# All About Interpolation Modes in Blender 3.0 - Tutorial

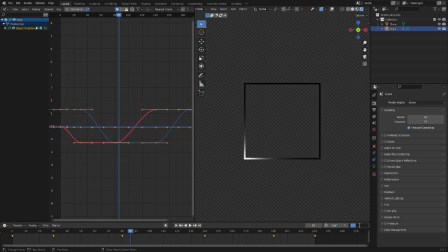4:09 I'm actually going to extend this timeline to 300. And then we'll just scale these to 300. There you go. So you can see when it plays, it kind of gets to one of the keyframes and stops for a second, and then goes, and then stops, and then goes, and then stops, and goes.
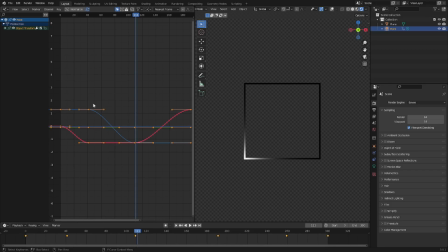4:25 So that's what Bezier curves do. It kind of curves it out, makes it a little bit more smooth. It slows the out, and it you know, slows the in and out so that it, you know, looks nice and smooth. Now, if I go and right-click this and change this type to constant, you can see exactly what it's going to do here. It's going to basically pop in different locations like that.
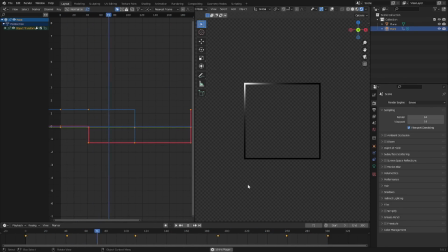4:43 Looks like it's a low frame rate, but it's not low frame rate. It's literally just popping to the different locations on all the different keyframes, which is kind of crazy. You could use this for some specific things. Like this would be really, really, really, really good If you're doing like a Lego animation, if you're doing a stop motion, if you're doing something like that, you want to recreate that kind of look.
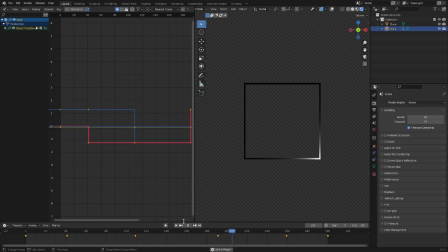5:01 Very, very cool stuff. This I actually used this when I was doing a little Lego short that I made a long time ago. So very, very cool stuff. But now, the one that I typically use for motion graphics of this type is going to be linear.
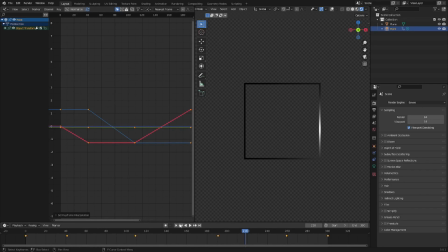5:15 So we'll go ahead and right click this and put this to linear. And you can see when we play this now, there's no slowing, there's no stopping. It just goes smooth straight on through, which just looks so buttery and so nice. But now this is not good if you were like necessarily animating a character.
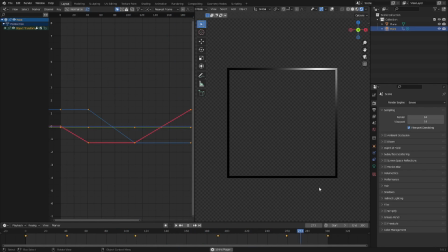5:31 A 3D character or even a 2D character, really, but it just doesn't look the best for that. But in this situation, it looks amazing. It has the hard edges. It just goes and it does not stop, and that's okay because the animation that we have is a nice smooth circle around this square,
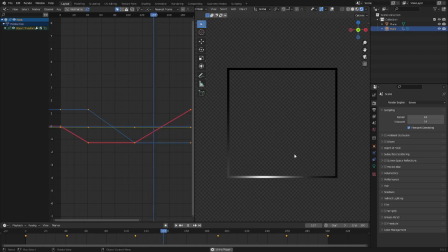5:49 which is nice, nice, nice. So let's go ahead and one more time. Let's go back to Bezier, and you can see, like I said, it just kind of stops and then comes to these keyframes and then just kind of slows down. Now we have other things. We have easing and we have dynamic effects. Now I'm gonna put this back on linear, and you can see we have all of these different easing strengths.
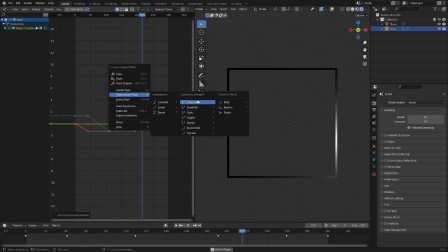6:09 So essentially it's just like, if we're using Bezier, how much of the slow and stop do you really want? Now you can use these on other things other than Bezier, but let's put it back on Bezier for a second. And you can see if I put this on number one, it kind of has this little effect.
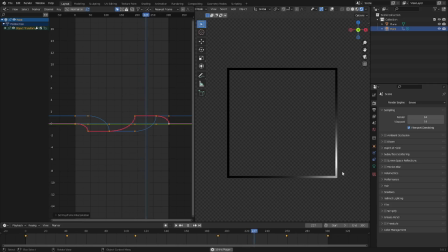6:24 It doesn't stop too long, right? But if I go ahead and put this on circular, you can see it kind of goes, whoop, whoop, you know, kind of, yeah, you see, it's very subtle, but it's like, it slows down and then jumps to the next place,
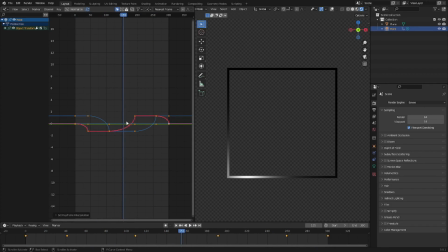6:39 like that, you know what I'm saying? So, it has this really, really strange curve here, and you can see it over here on the left-hand side. You can also change it to cubic, you can change it to all these different types of exponential as well, but you can see we have all these different
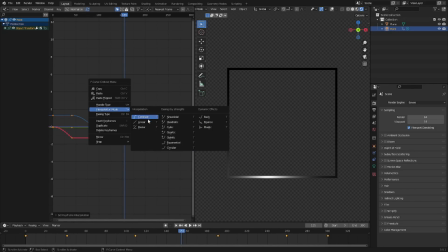6:56 types, essentially, is what I'm trying to say. I'll put this back on linear for now. But yeah, and then we also have dynamic effects, which dynamic effects is kind of like putting a filter on something. It makes it so that the end and the start kind of have these different flavors.
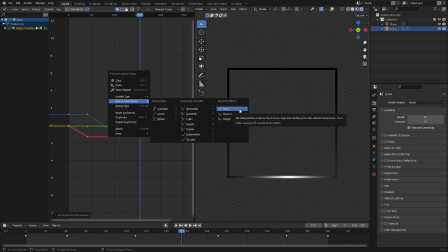7:14 So you can see here we have back, which makes it kind of ease in and out. So like it'll go a little bit back before it finishes, which is nice. And then bounce, obviously it bounces in elastic. It kind of wiggles back and forth and like jiggles between the keyframe.
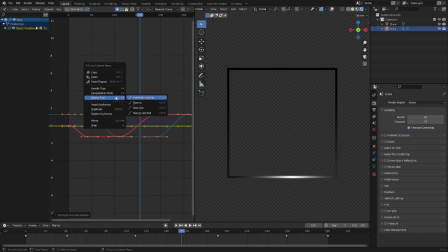7:28 So the easiest way to explain it is just to show you. So let's go ahead and go back to Bezier and turn the first one to bounce. You can see, look at this. You see the way the keyframe looks. It looks like a ball bouncing. So think of like a ball bouncing, like ooh, boom, boom, boom, boom, you know, it's like that. So let's go ahead and play this. You can see, that's exactly what it does.
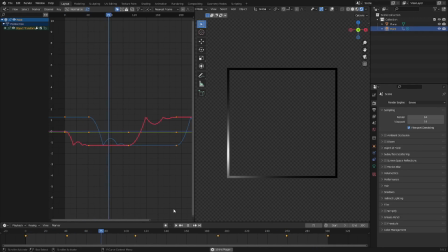7:46 So it bounces, which is very, very, very unique and could be very, very good for some specific things that you want to do. I can't really think of anything off the top of my head right now that you would use this for, but it is very, very cool rather than that. So you don't have to animate this fully, and it's very smooth as well. We can go ahead and turn this to elastic, so it's going to do exactly what you think it's going to do.
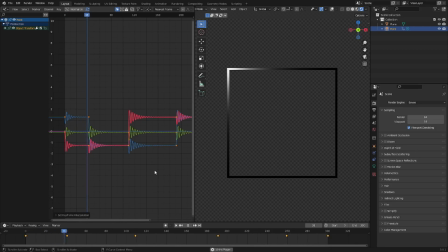8:06 It's going to like pop there and like, you know, wiggle back and forth, which is nice. Now this is super fast, obviously, so we can change it down here as well.